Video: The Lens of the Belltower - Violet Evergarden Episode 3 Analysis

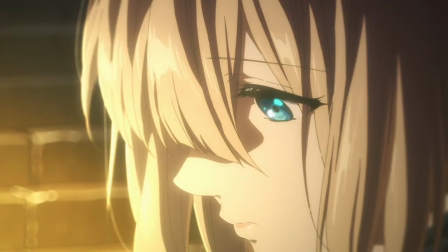[4:08]
But a simple thank you and an appreciation that he is still around is enough for him to know that L'Kulia doesn't begrudge him for his perceived failures.
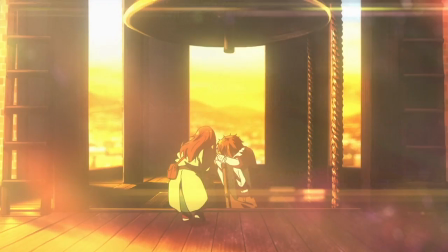[4:17]
And that moment later allows for L'Kulia's reached out hand to be taken and to be relied upon until he can stand on his own two feet.
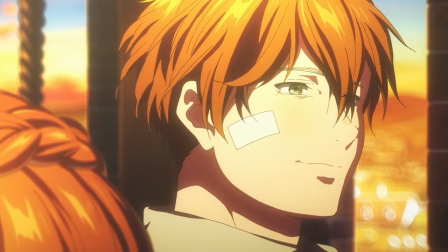[4:25]
Literally. And that moment at the top of the tower, with them smiling at one another, him finally in the light and seeing what he fought for, his sister and the city,
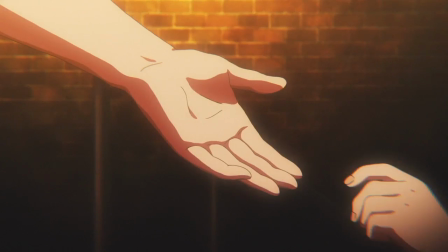[4:33]
with the cycle of him helping her and now her helping him complete is a truly beautiful moment that honestly brought a tear to
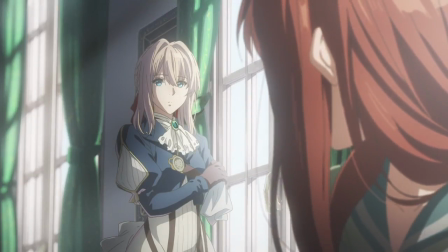[4:41]
my eye. And the bell that rings when L'Culia goes to get Violet after the letter both symbolizes the omnipresent nature of the bell tower in Leiden and that a new day has dawned,
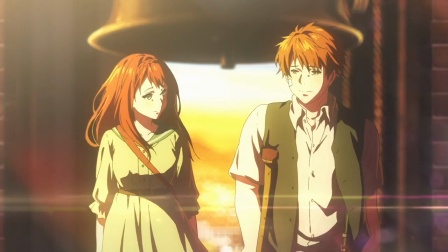[4:50]
both for Violet on her journey and the siblings as they move forward. Some stray thoughts, the small details in this episode are amazing.
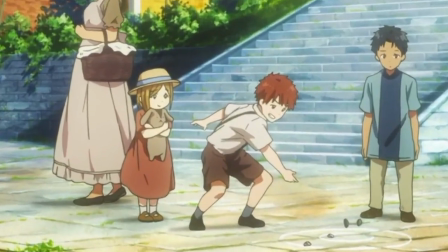[4:58]
From the fourth shot at the beginning showing two children who look similar to our main siblings, the young girl is even wearing a similar hat to the one that Luculia loses in the flashback.
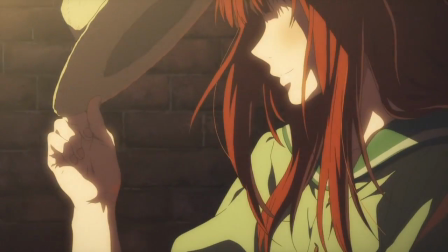[5:07]
And speaking of, when Luculia walks to the top of the tower with Violet, we see her take off her hat since she already lost one from the wind.
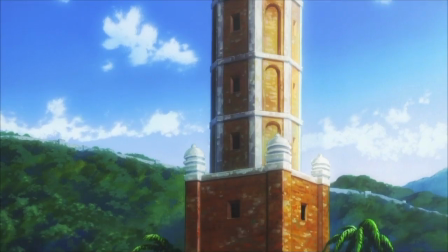[5:13]
When Luculia and Violet enter the tower we also see a young girl reading to a young boy, which in conjunction with the previous children seems to foreshadow the cycle of past to present.
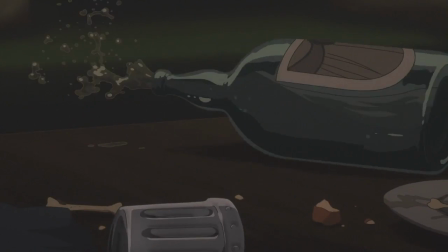[5:21]
The bottle spilling over and dripping onto the brothers face in lieu of tears, but to show us that that's how he's dealing with his sorrow is a beautifully powerful moment.
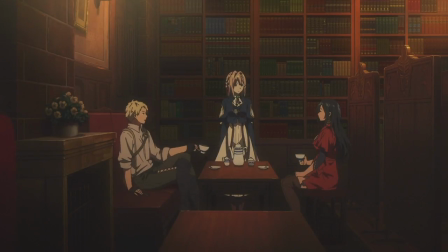[5:30]
And of course these two arguing but ultimately drinking tea together before arguing again is just another example of how the words people say are not necessarily the feelings they have.
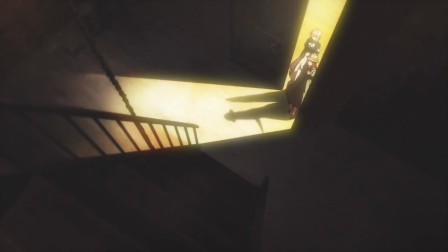[5:38]
Just to bring it back to the bell tower before I end this off, the sequences of scaling the tower,
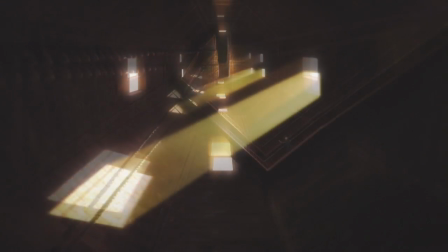[5:43]
first with Luculia and Violet and then Luculia and her brother in flashback are beautiful mirrors of each other and moments like that make rewatching episodes like this a total joy.
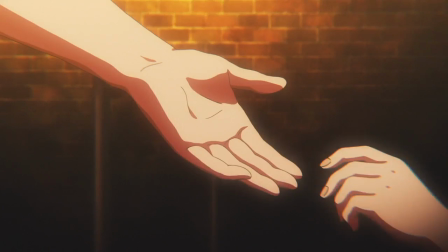[5:52]
When Luculia looks back at Violet I have to wonder if she sees herself in Violet,
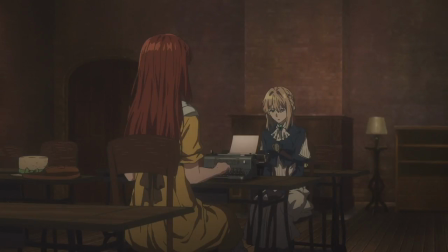[5:56]
not in the sense of needing help to scale it but in the sense of needing someone to help her along the way to achieve what she wants to achieve,
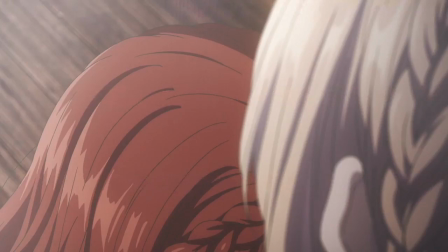[6:02]
in the same way that Violet helps her reach out to her brother in that letter. And that, similarly to how they managed to fit a rigorous class into 5 minutes, is all for this episode.
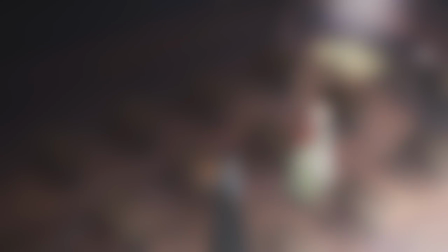[6:11]
If you're interested in something else that came out this season, check out our analysis on Darling in the Frank's first episode, or if you're a fan of volleyball there's an analysis on Haikyuu for you.
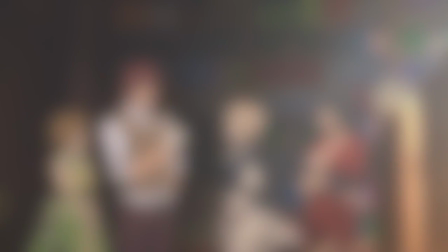[6:19]
Leave us a comment if you think I'm right or crazy for reading too much into this, subscribe if this is your cup of tea, and see you again soon. maybe once it stops raining.